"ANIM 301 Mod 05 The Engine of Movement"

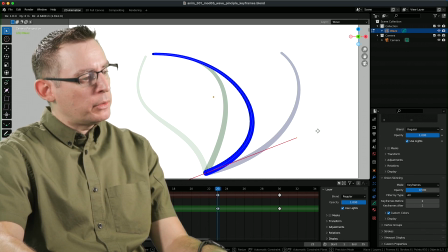We could also kind of begin to experiment around with the spacing of the drawings to suggest that it's beginning to slow down a little bit. So it doesn't always have to be an even kind of distribution of the line and the form.
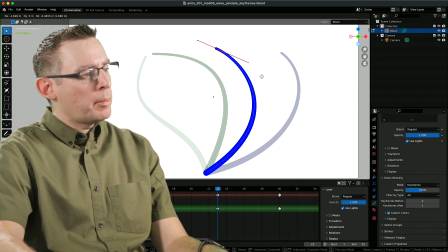We can experiment around with it. I think I'm also going to shallow out and shorten that curve a little bit. Because at this point, we still want the tip to be flowing behind the motor.
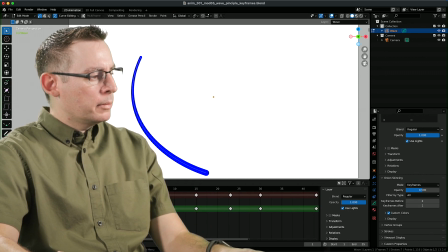Yeah, let's play it now. We always play it. Animation is an art form of movement.
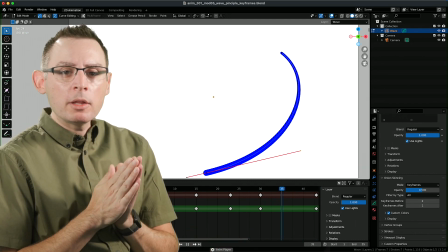We shouldn't really evaluate the work that we've done until we started to play it.
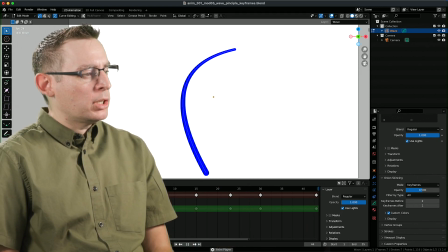Because only when we see our animation in front of us do we really super understand it.
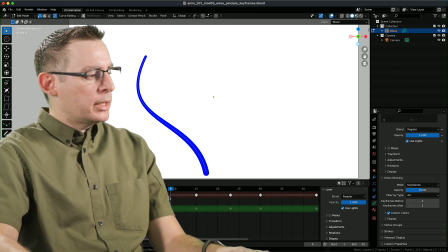Yeah, I'm liking that. There's some good things in here. I can tell that I already want to make the weight of this a little bit different.
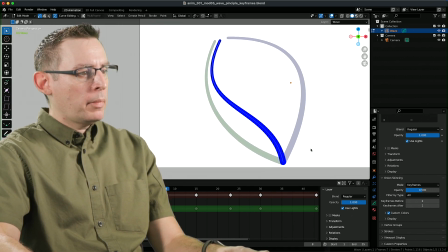As I played the animation, my little spidey sense was tingling a little bit.
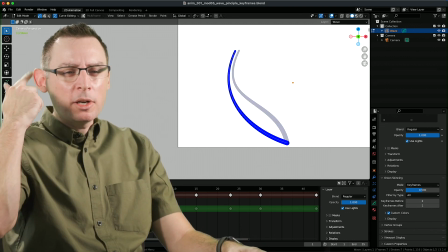I think all of us animators have a spidey sense, something in our brain that's saying, look at this a little bit more carefully.
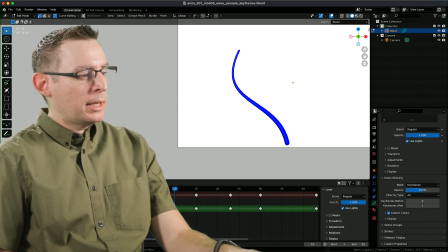There's something not quite right here. And my spidey sense was tingling on that second drawing right there.
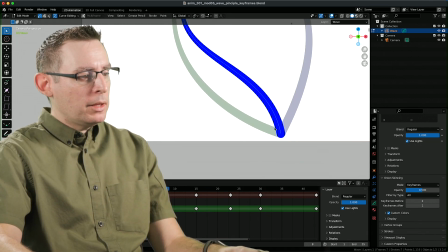Yeah, let's go back and fix this second drawing. I'm going to make the illusion here a little bit more intense.
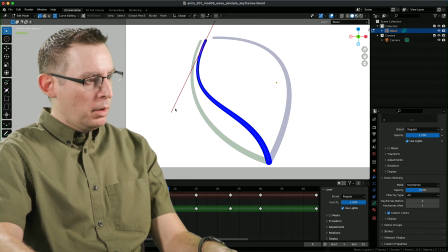I want to have this curve be much more significant.
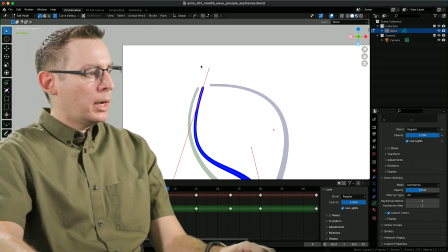Yeah, something like that. And I might even grab this top one.
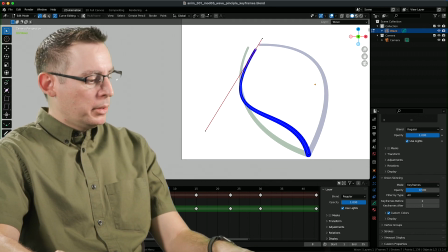Let's just play around with it. Let's experiment. I love that we have the ability to very quickly experiment with different poses.
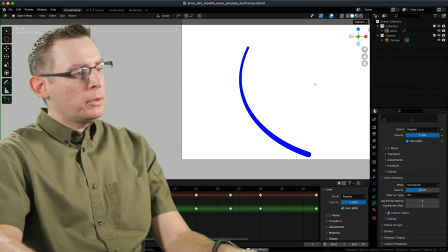We don't have to redraw everything. Yeah, I'm liking it. There's some good things in here. I may have gone a little too extreme. Let's go back into edit mode.
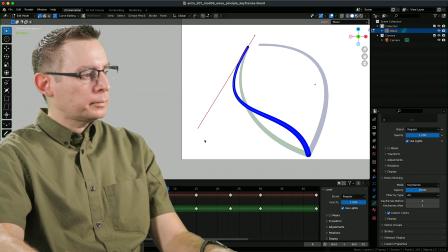I'm going to move the tip only. And we'll move the base. That way the tip doesn't move all that much until we get to this drawing.
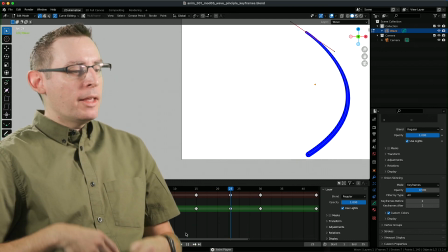Then the tip is going to start to move. That's really good. Yes, there it is. Nailed it. That really accentuates and amplifies the weight of all of this.
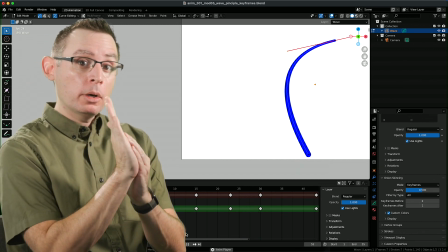It gives us a wonderful sense of fluidity that the bottom part of the blade of grass or the tail is moving before the tip moves.
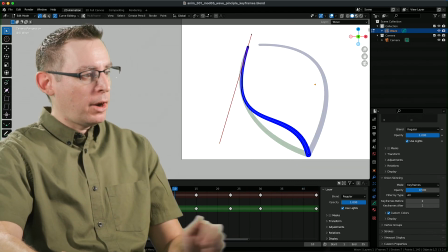But then it's deforming in the middle to give us this really great S-curve right there. So the tip really doesn't move all that much on this drawing.
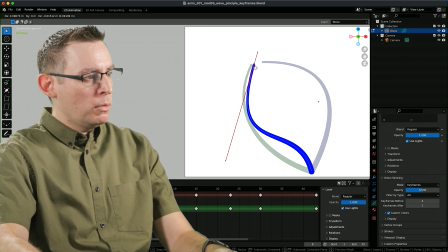Now, if I was to go in and maybe just move it a little bit, how's that going to look and feel?
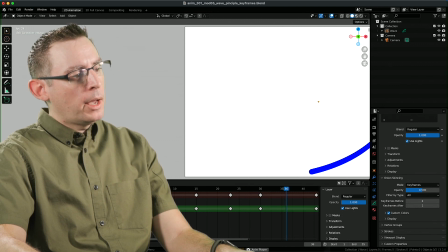Let's see. Yeah, I'm digging that. That's a cool look.
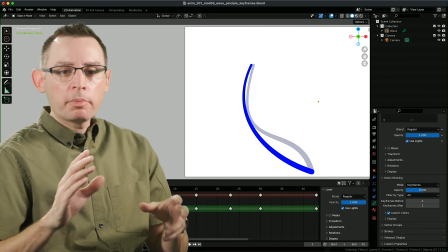That's a cool look. So this is the wave principle in action. I'm not trying to draw every single frame.
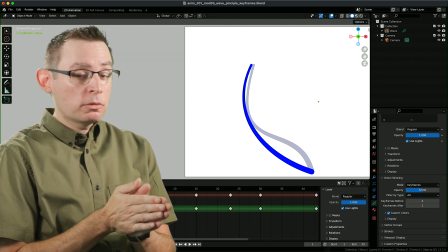The process of animating requires us to go through and provide some structure first.
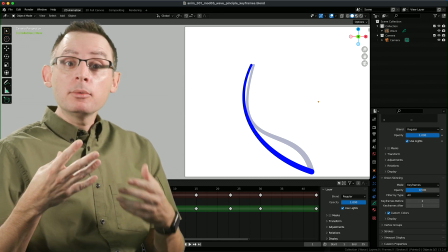This pose-to-pose style of animation really allows us to evaluate each pose in relation to the other pose.
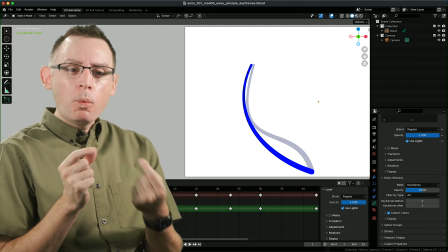If we have zillion keyframes in here, we're not going to really understand what changes can be made to amplify the effect that we're after,
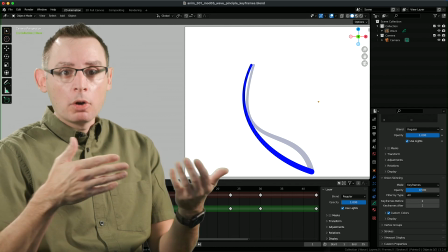because we physically have a drawing on every single frame of our animation,
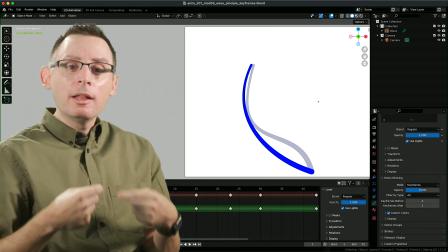and one affecting one drawing is really not going to allow us to understand the big impacts of that effect on our total understanding of the movement.
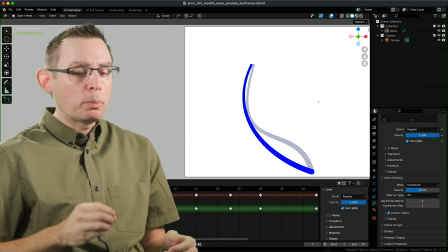So these structured keyframes are super important for us because they allow us to very quickly go
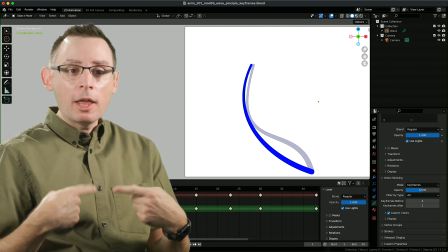in and produce a framework that we can time out and create all of our in-betweens with.